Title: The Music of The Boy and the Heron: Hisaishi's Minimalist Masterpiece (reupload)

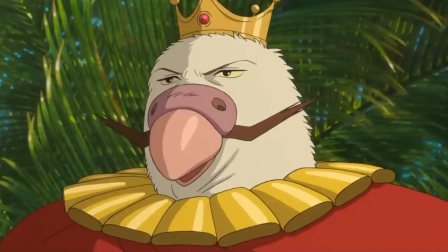(16:45)
He impatiently He stacks the stones himself, but they immediately begin to fall, initiating the collapse of the world.
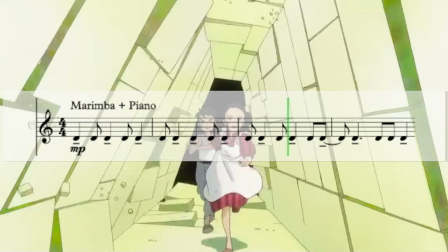(16:51)
The Granduncle's theme plays one more time, once again featuring the ostinato in the piano and marimba.
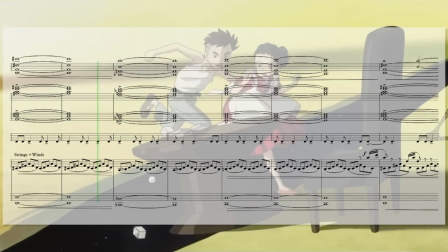(16:57)
This final time,
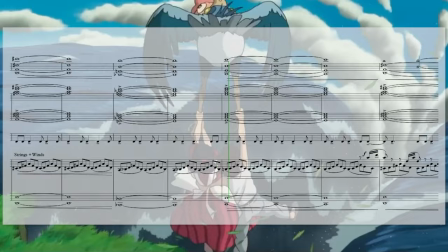(16:58)
the orchestra fills the score with layered polyrhythms in the strings accompanied by swelling brass chords and a series of rapid intervals and fourths in the violins,
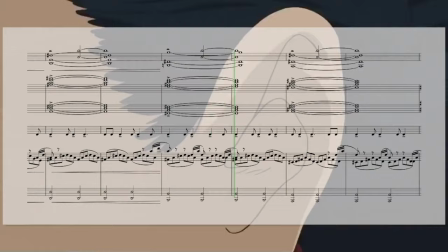(17:07)
hearkening back to the heron's motif as he leads Mahito and Himi to safety. In his final goodbye to his mother,
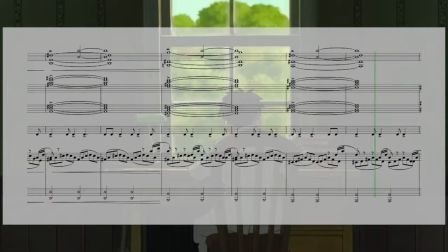(17:15)
the meteorite chords modulate into G major and shift to the opening chords of Ask Me Why, rendering a touching bookend to their unexpected reunion.
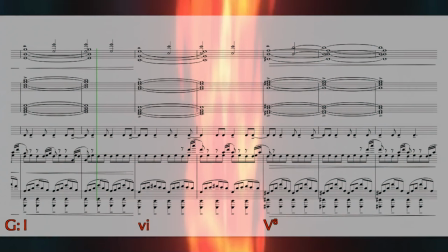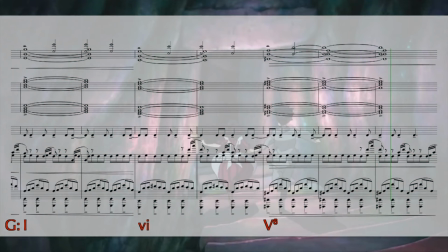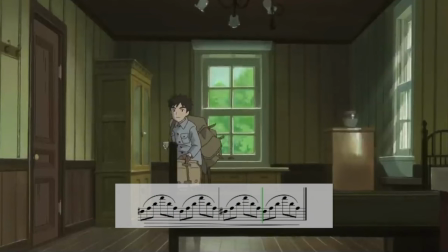(17:34)
Mahito leaves the tower with a renewed faith in living as he returns to his father and Natsuko, his new mother.
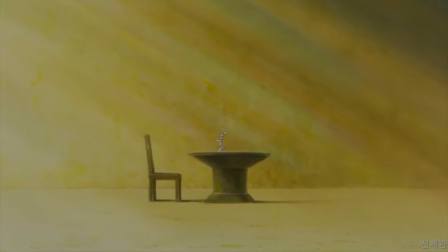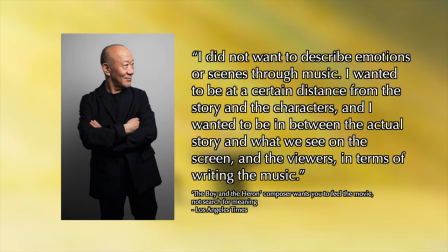(17:47)
I did not want to describe emotions or scenes through music. I wanted to be at a certain distance from the story and the characters, and I wanted to be in between the actual story and what we see on screen, and the viewers, in terms of writing the music."
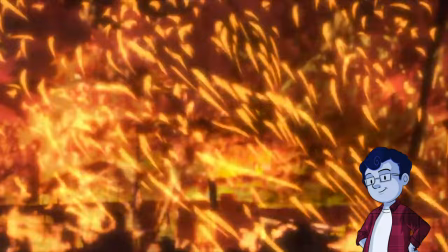(18:02)
Hisaishi's approach in How Do You Live holds the story together in a way the film alone can't.
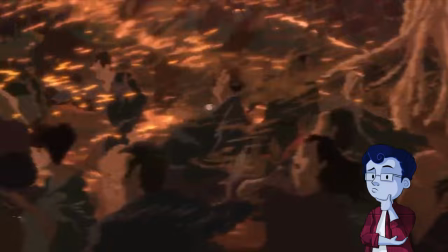(18:07)
The minimalism he employs is not proactive or reactive to the scenes he underscores,
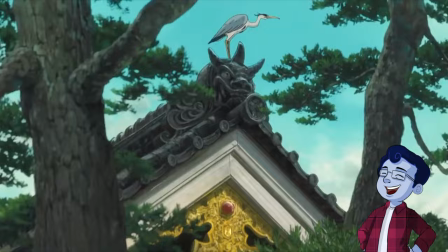(18:13)
but still manages to elicit thought-provoking expansions of the story's core themes.
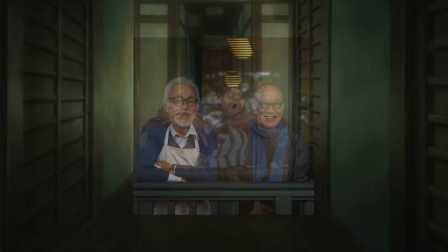(18:18)
And in returning to minimalism for perhaps his final film with Hayao Miyazaki,
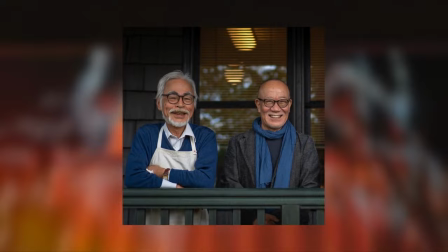(18:22)
he's created the capstone work of his storied career in both the movie theater and the concert hall.
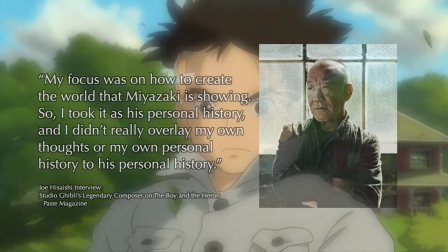(18:28)
Perhaps in the end, his attempts to make this a story only representative of Miyazaki's artistic life and ideals failed,
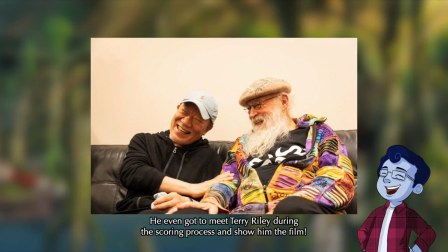(18:36)
because there is so much of his own creative history imbued with every note of this score.
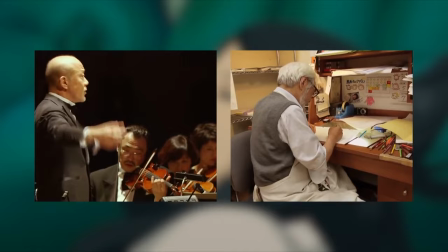(18:41)
Two long-time collaborators, two masters of their artistic craft, and a story that came together to represent them both to its core. This film is a treasure. Now give Joe his damn Oscar.